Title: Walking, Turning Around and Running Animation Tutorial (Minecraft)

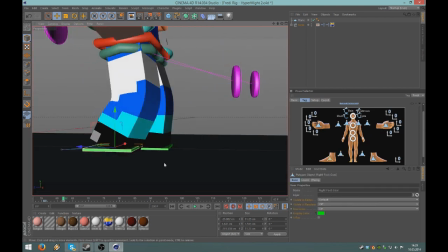28:52 Okay, like this. And now he is standing, so 1, 2, 3, 4 frames this time.
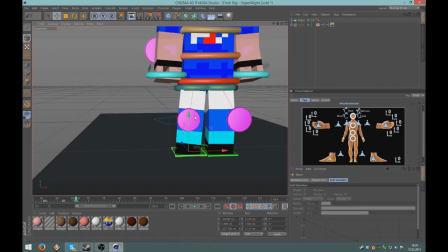28:58 Let him touch the ground. And I will be back in a few minutes.
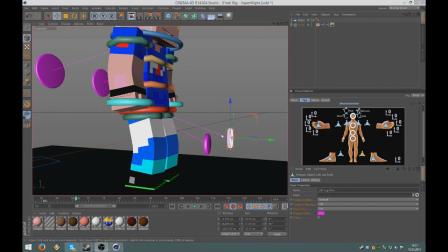29:05 I have to go eat now. Very good. I finished eating. It was good. You didn't even notice anything. So, where did we stop?
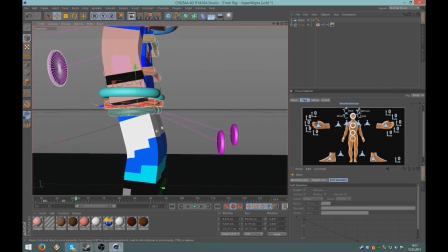29:20 Oh yes. You wanted him to stand down and turn around and start running away.
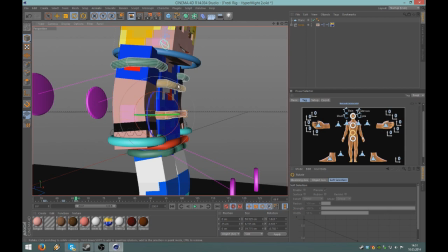29:31 Okay. So,
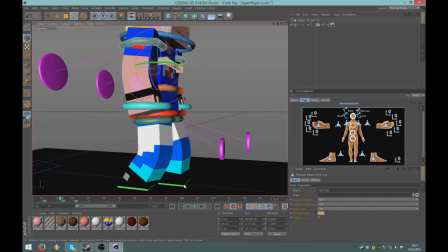29:37 his left leg is standing where it is, I don't touch it, while his right leg is going down beside his left leg.
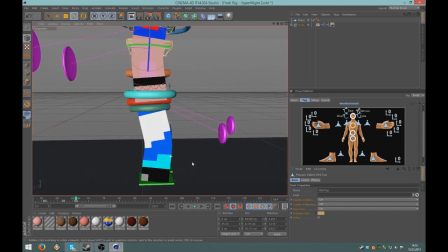29:48 Once both legs touching the ground,
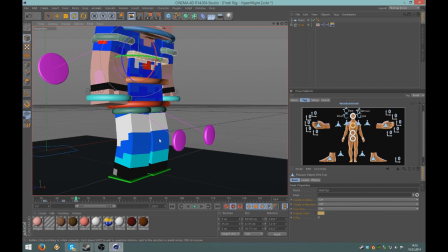29:52 he has to kind of drop down for a little bit, which I will do in the next 4 to 5 frames.
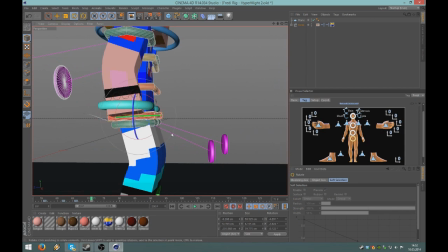30:02 So drop down,
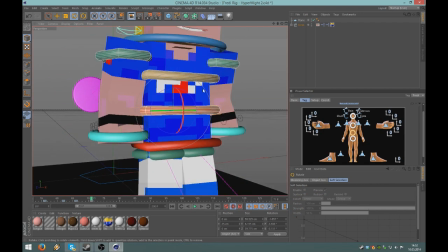30:06 get all the walking energy into his knees, and then he will start turning around.
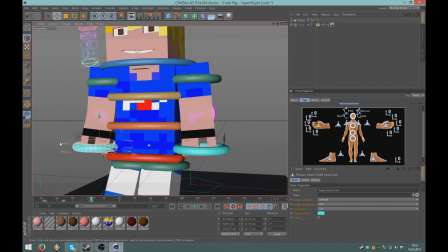30:15 So his arms will move forward a little bit because of the velocity speed they got from the walk.
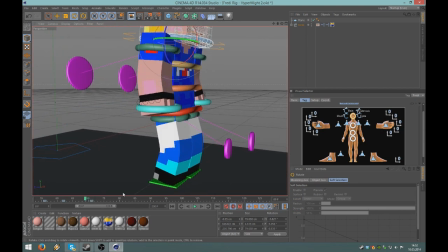30:23 To explain it physically. Okay. So this is how he stops walking. Looks not so good. The arms looking weird because they are straight at that point for some reason.
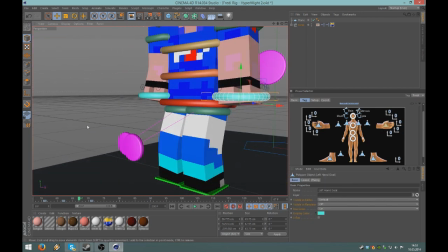30:42 So I will just adjust them and move them up a little bit.
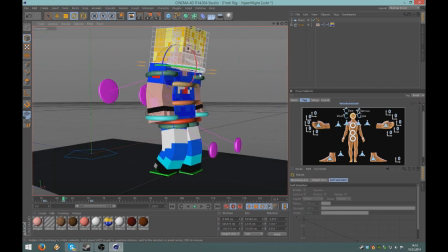30:48 It should look better now. Then I will make the head up. So take a look. Well, I'm fine with that.
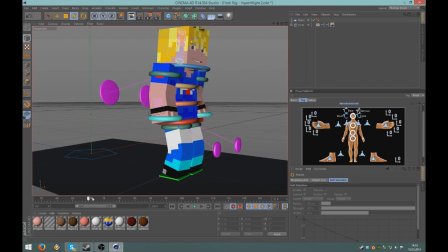31:06 So he stopped walking and is standing now. As he's dropping down a little bit in these 4 to 5 frames, he will
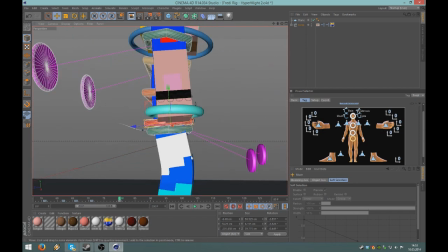31:19 take a breath and stand up for the next 8 frames.
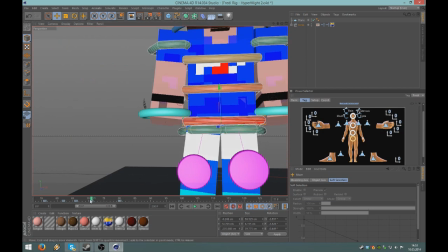31:24 I don't know what. I just do it by feeling. I don't even count like I did at the beginning.
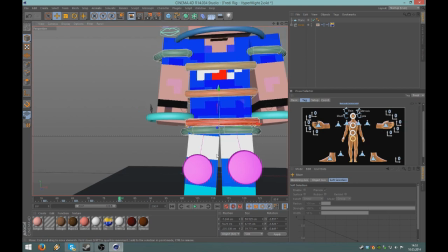31:32 1, 2, 3, 4, 5, 6, 7, 8, 9. So I used 9 frames to let him stand up and take a breath.
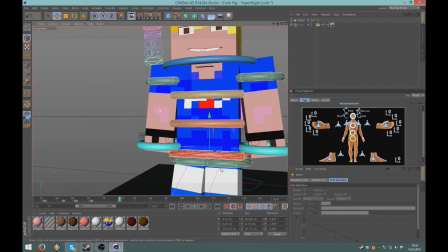31:39 This, well, you can get a feeling for timing if you animate a lot.
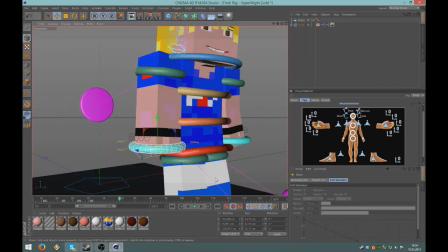31:46 And then you don't even have to think about how much frames do I get forward now. So, yes.
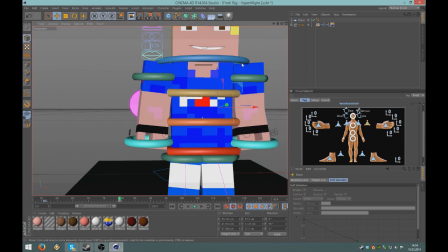31:53 Okay, let's let him stand up. Be happy.
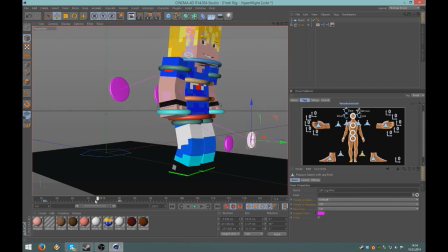32:01 Move everything a little bit. Yeah. Perfect. Then, let him rotate.
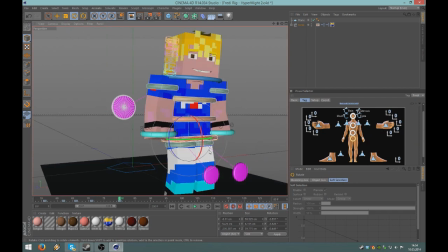32:10 If he's rotating, what do you think he will rotate first?
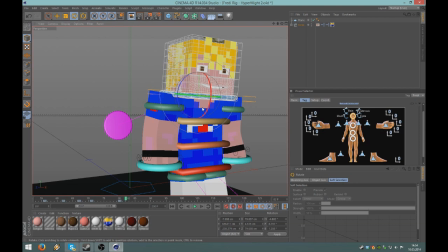32:17 Yes, the head, of course. If you start rotating, you will always start by rotating your head.
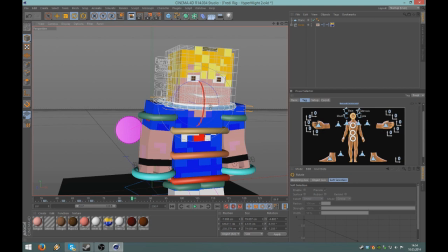32:24 So I am going forward. I don't know, what do you have? 5 frames? 1, 2, 3, 4, 5. Yes. 5 frames, rotate the head, go 1 more frame forward, rotate the shoulder, go
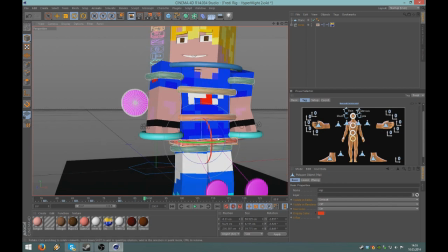32:42 some more frames forward, rotate the hip. But just a little bit for now.
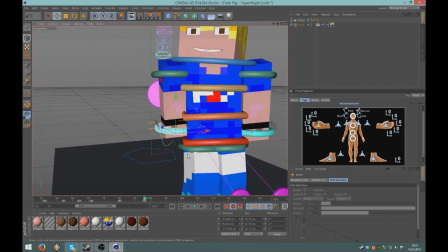32:50 And the arms, of course, they have to
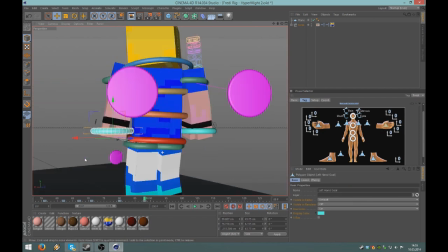32:57 move with him, but have a little bit of latency,
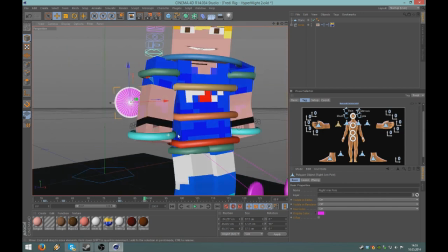33:01 which is why this arm is still a little bit on the front side.
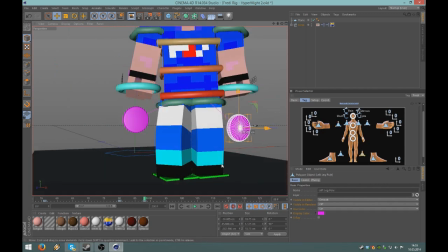33:08 Then, of course, his legs will rotate, and his inner leg,
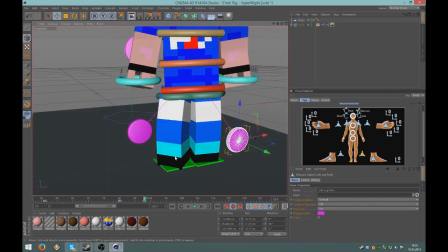33:12 while he's rotating to the right side, I will set a keyframe.
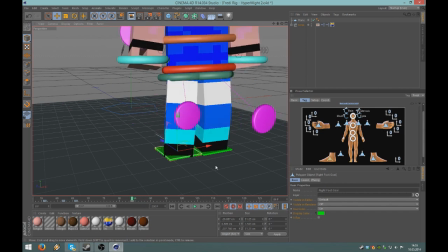33:18 Set the keyframe about here maybe, and then let him start
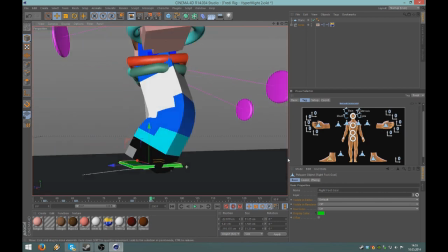33:27 taking off his right leg because he wants to rotate around his
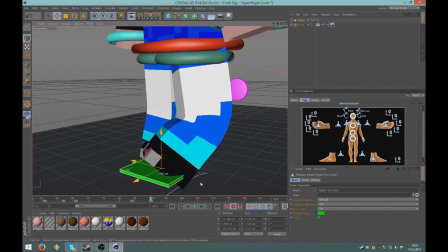33:33 left leg, which he will just remain standing on. So I will do it like this.
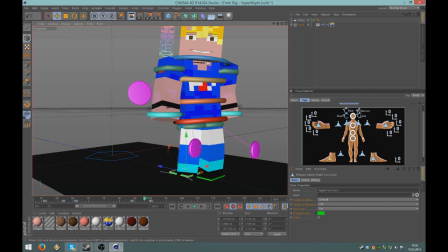33:43 Okay, so first he rotates like that. In the next frames, let's, I don't know, go somewhere here, a few frames further.
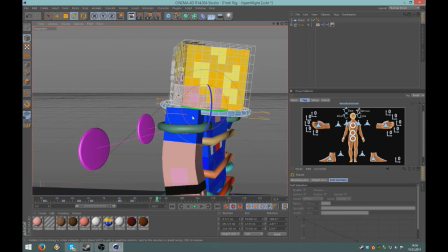33:53 The head is looking at the other direction already, almost,
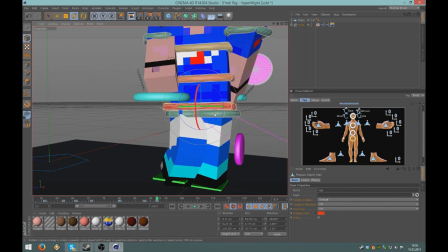34:00 while his hip is, let's say it's half done, like this.
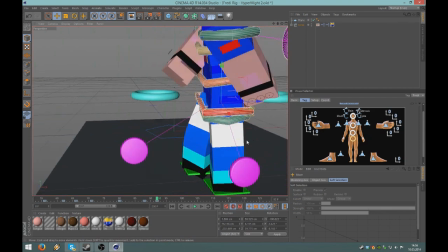34:09 Of course it has to make sense.
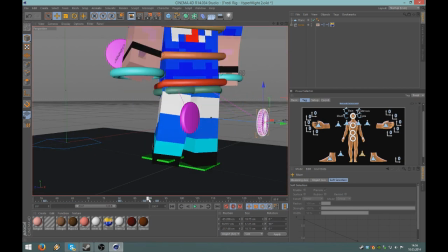34:15 So then we will start rotating the other leg, which might go a little bit too fast, which is why I moved this keyframe forward.
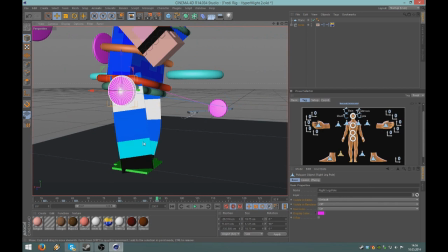34:25 Then of course this leg has to at least show in that direction.
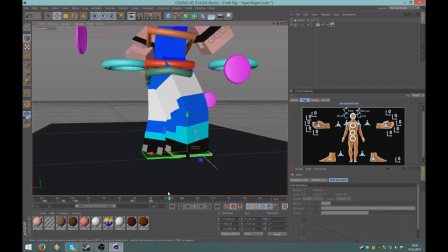34:33 Okay. And in the next, that's what we have, I think 6 frames,
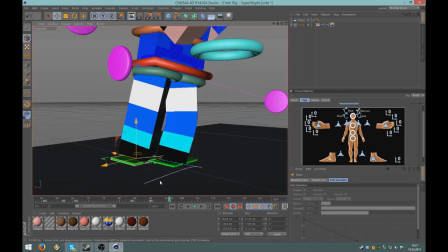34:40 I will let his right leg drop down on the ground already.
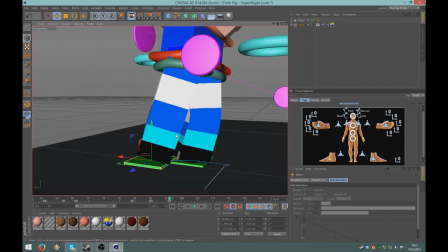34:45 So
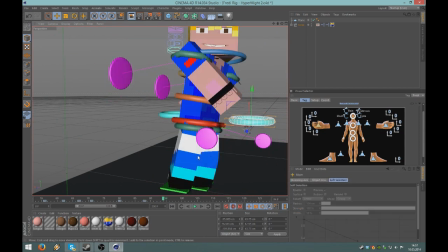34:49 then go to the arms, which I will touch again about here.
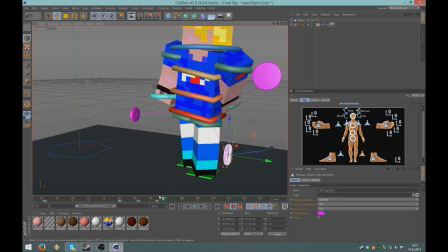34:58 Okay, so gotta move this a little bit,
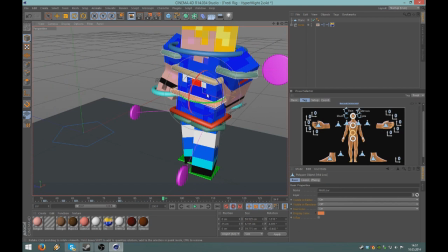35:08 and let's rotate the body
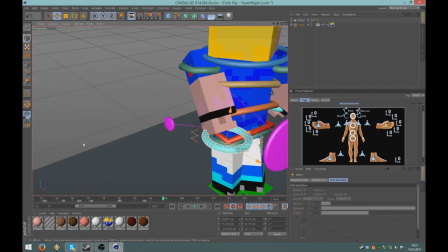35:15 on his left arm, of course,
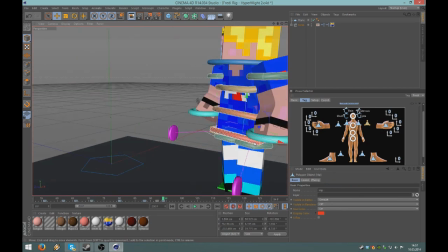35:22 and the pole. Good. Okay, more or less.
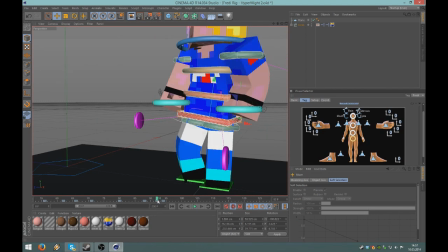35:29 This is weird. I will delete this keyframe. I don't know where it comes from.
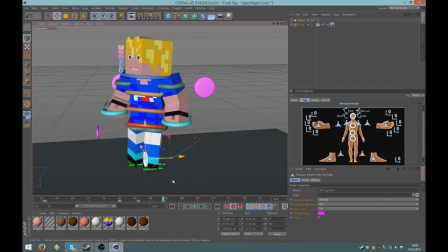35:37 Okay. Okay, good. Let's see what we got.
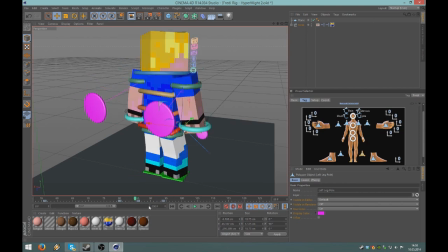35:48 And well, that looks weird. I don't like it. I don't like it at all. What could I change?
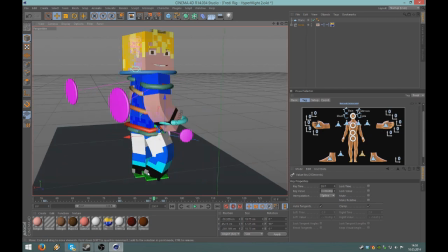35:57 I could wait until he rotates his standing leg and let it rotate a little bit slower.
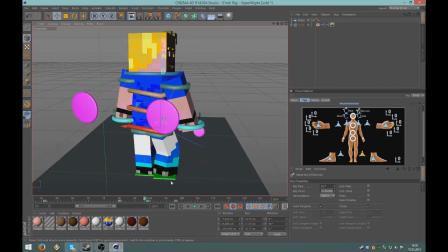36:07 What else could I change? Take a look. He's rotating. He's rotating. He's a little bit too fast. So this rotation is going too fast. So I will just
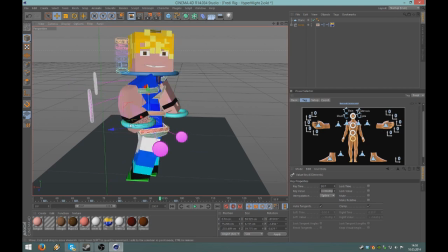36:21 drop that keyframe down a little bit, which means I also have to move the arm keyframe. That might be looking a little bit better, but this... oh my god, what do we have here? 2 keyframes, too short. That's not what we want. I delete this keyframe for now.
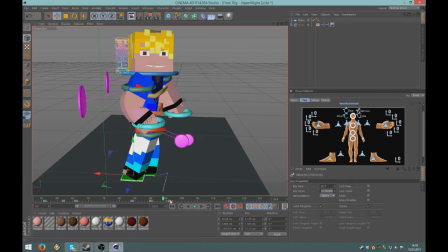36:42 And, well, that looks much better. I will delete that keyframe, or at least change it.
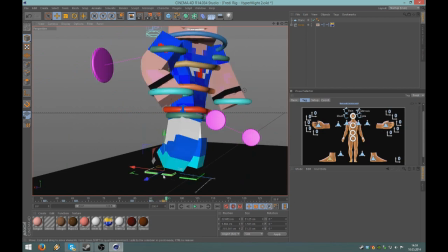36:49 It's too early to touch the ground already. So I will just let him do like this.
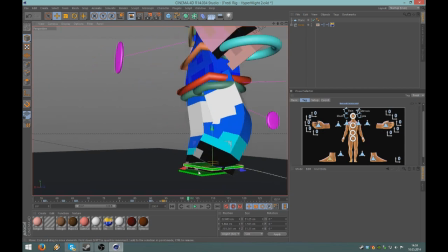36:57 That looks actually good.